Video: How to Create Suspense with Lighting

So, some lessons learned from this particular scene, this horror vibe, how to create that suspense, how to create that tension.
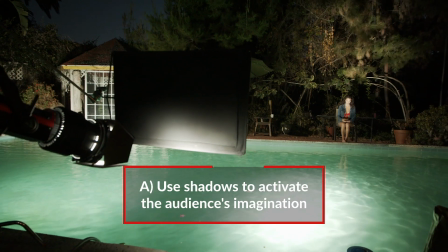250s
What have we learned? So you want to use in most horror predominantly shadow, especially in horror where you want to really activate the audience's imagination, imagine what's in the background.
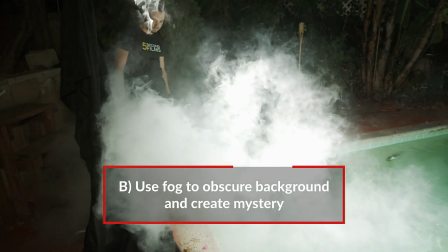259s
We also use fog to help to obscure some of those background details even more and make the audience wonder what's in the background.
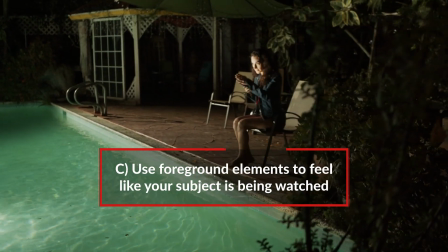265s
And then we use foreground elements in a very kind of Rosemary's Baby sort of way to make if you feel like something's watching them from afar.
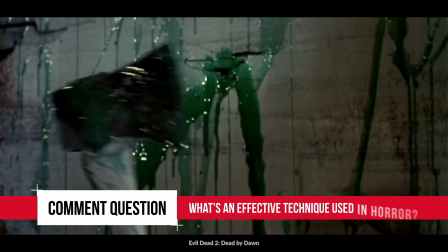271s
So that brings me to our common question. What is another cinematography technique that you find effective in horror?
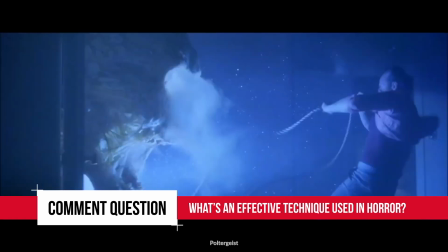278s
Let us know, describe it. The best answer is going to win an empty SKB case. So you can put all your equipment and all your lights in there and go out and shoot. If you like this show, please do subscribe and give us a thumbs up.
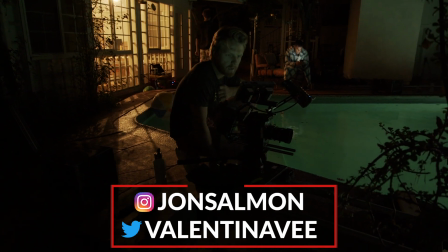291s
If you liked us, our social media handles will be down below. Just drop us a, hey, slide into those DMs. Other than that, I hope you have an amazing day. Bye. Bye.